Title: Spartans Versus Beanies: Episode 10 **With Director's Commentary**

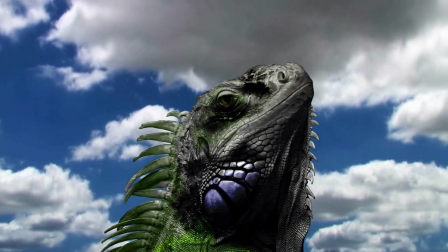(0:00)
All right,
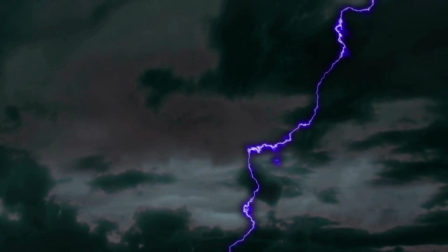(0:01)
this is the last video of the Pistol Honor Productions SVB commentary that will be done episode by episode basis. From now on, I'm going to release them season by season, just because it's a lot easier. So from now on, when we do commentaries, instead of clicking, you know, watch this episode and watch the commentary of this episode,
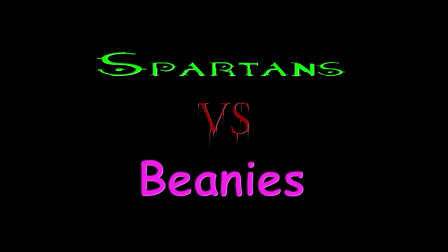(0:24)
I'll just have like a commentary for all five episodes of the season or all six
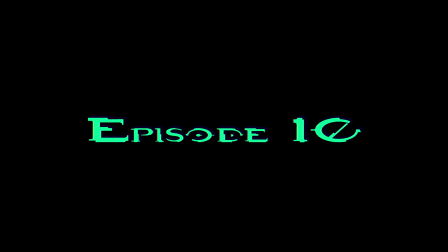(0:29)
or whatever there is and you'll watch the commentary for the whole season I'll just edit
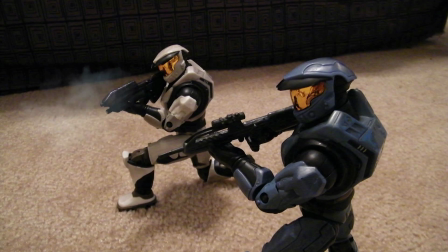(0:34)
all the videos together so that way it'll just be a lot quicker I'll have a lot less uploads and it'll just be easier for everybody
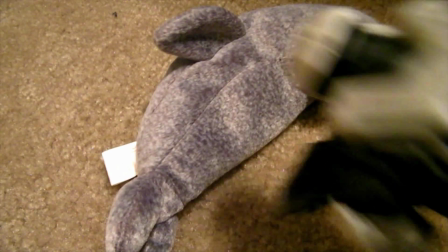(0:42)
plus those who really care can watch it all at once rather than watching episode by episode it's kind of a pain in the ass you know so but
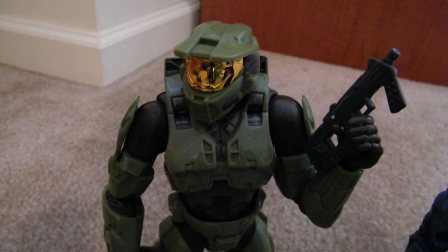(0:51)
yeah this episode was vastly different from the original um the
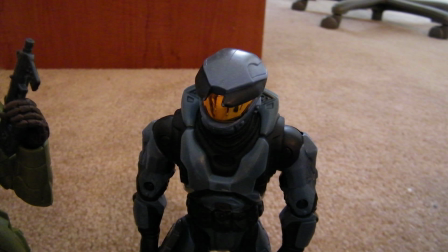(0:56)
original was it didn't have this big of a talk scene in the beginning that
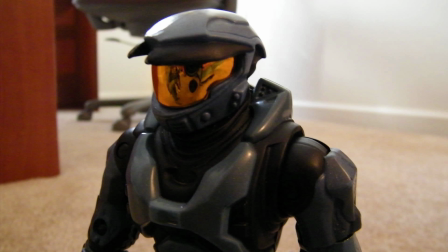(1:02)
and uh when they unthawed john from cryo sleep he was just in like a
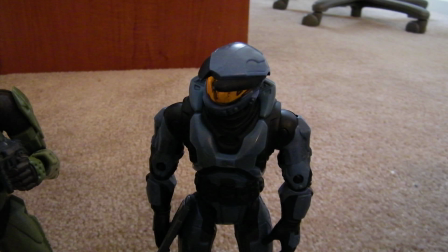(1:08)
sock or something and in this i actually made a cryo like casket with glass and everything uh for him just because, you know, I wanted it to look really legit. And that, and there's a lot of dialogue in here that I purposely put in here.
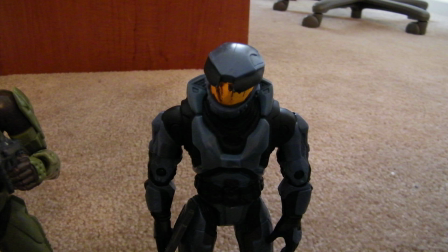(1:25)
This time around, it's set up for the prequel a little bit. And, yeah.
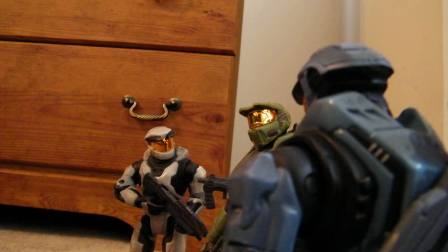(1:31)
But, yeah, there's a lot of little hints at stuff that happened before the, you know,
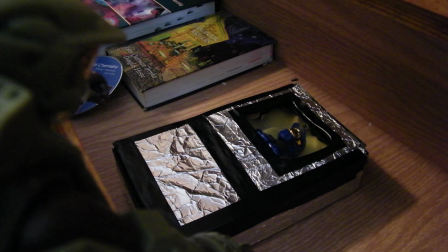(1:39)
first season and before the second season, you know, before everything. so and yeah but i made his uh cryo thing
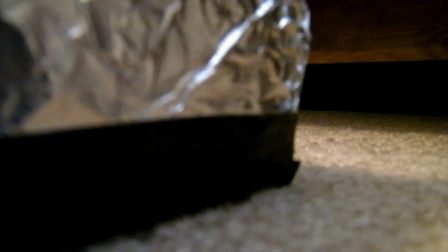(1:48)
out of like a uh a little piece of a mattress bedding so that's what he's laying on
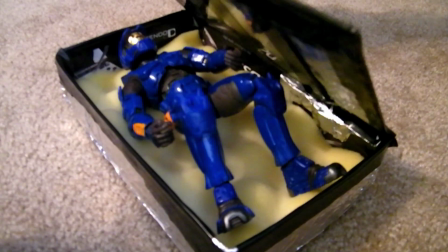(1:54)
and a nintendo ds box and some tinfoil and some electric tape but uh yeah you could actually see the nintendo ds stuff inside
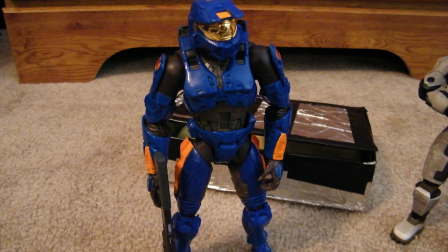(2:03)
i thought that was kind of funny but yeah it took a while it uh it's in the behind the scenes video that i'm going to release someday It took a while to get together to look good, especially with that glass view where you could actually see him in there.
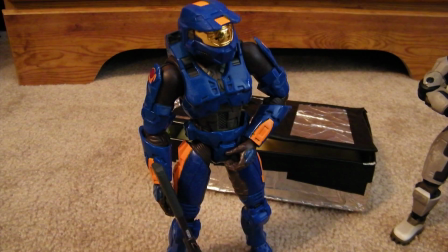(2:23)
But in the prequel, there's actually a reason why he's in there.
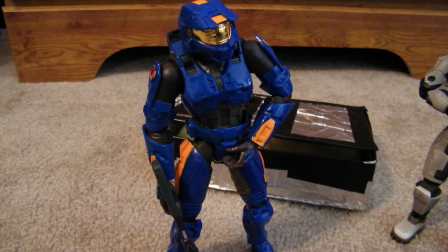(2:27)
He's not just frozen for no reason, so that'll be clarified when I eventually make the prequel.
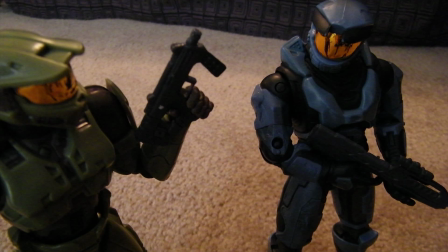(2:34)
I always intended to explain that, even in the original, but I just never got around to it.
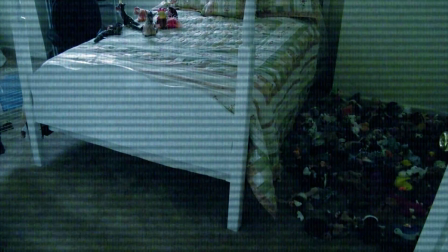(2:39)
And then one day I decided, hey, I'm going to make a prequel, so, you know, why not just explain it in that?
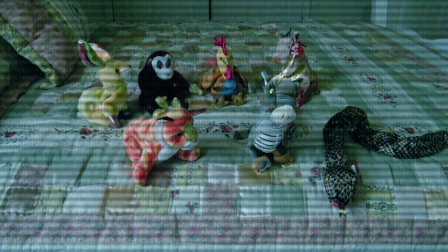(2:44)
But, yeah, I thought the satellite images looked a lot better this time around.
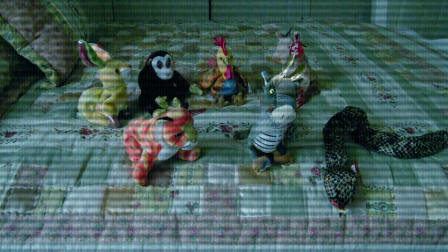(2:49)
They weren't just, like, pictures. I didn't even edit them last time around. This time they actually have that phosphorus, like, grain thing going on.
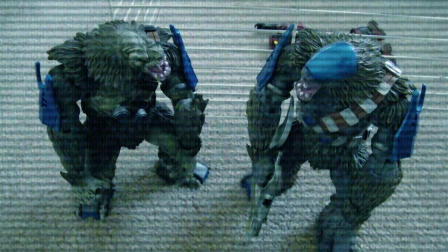(2:59)
You know, like you're looking through, like, a TV or something. He's actually in a cage this time.
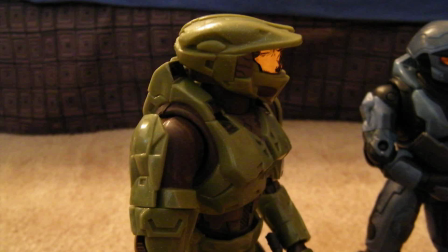(3:04)
He's not in a hamper in the original. Ryan was being held prisoner in a hamper.
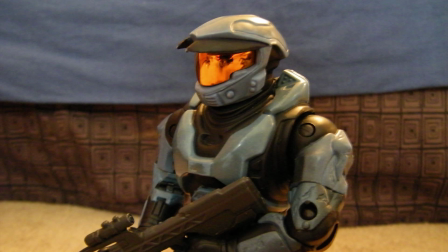(3:12)
Another thing I like is that in the original, they were like, yeah, it's heavily guarded, and then you just see two brutes guarding him.
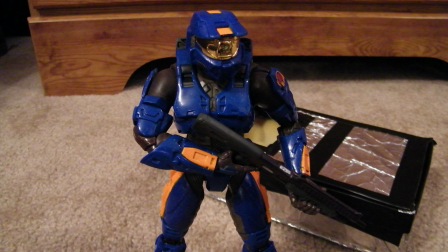(3:21)
And I was like, why did I say that? So in this new version, they literally bring that up. They're like, wait, if it's so heavily guarded, why are there only two brutes? This doesn't seem that hard. And they're like, you know, I didn't think about that.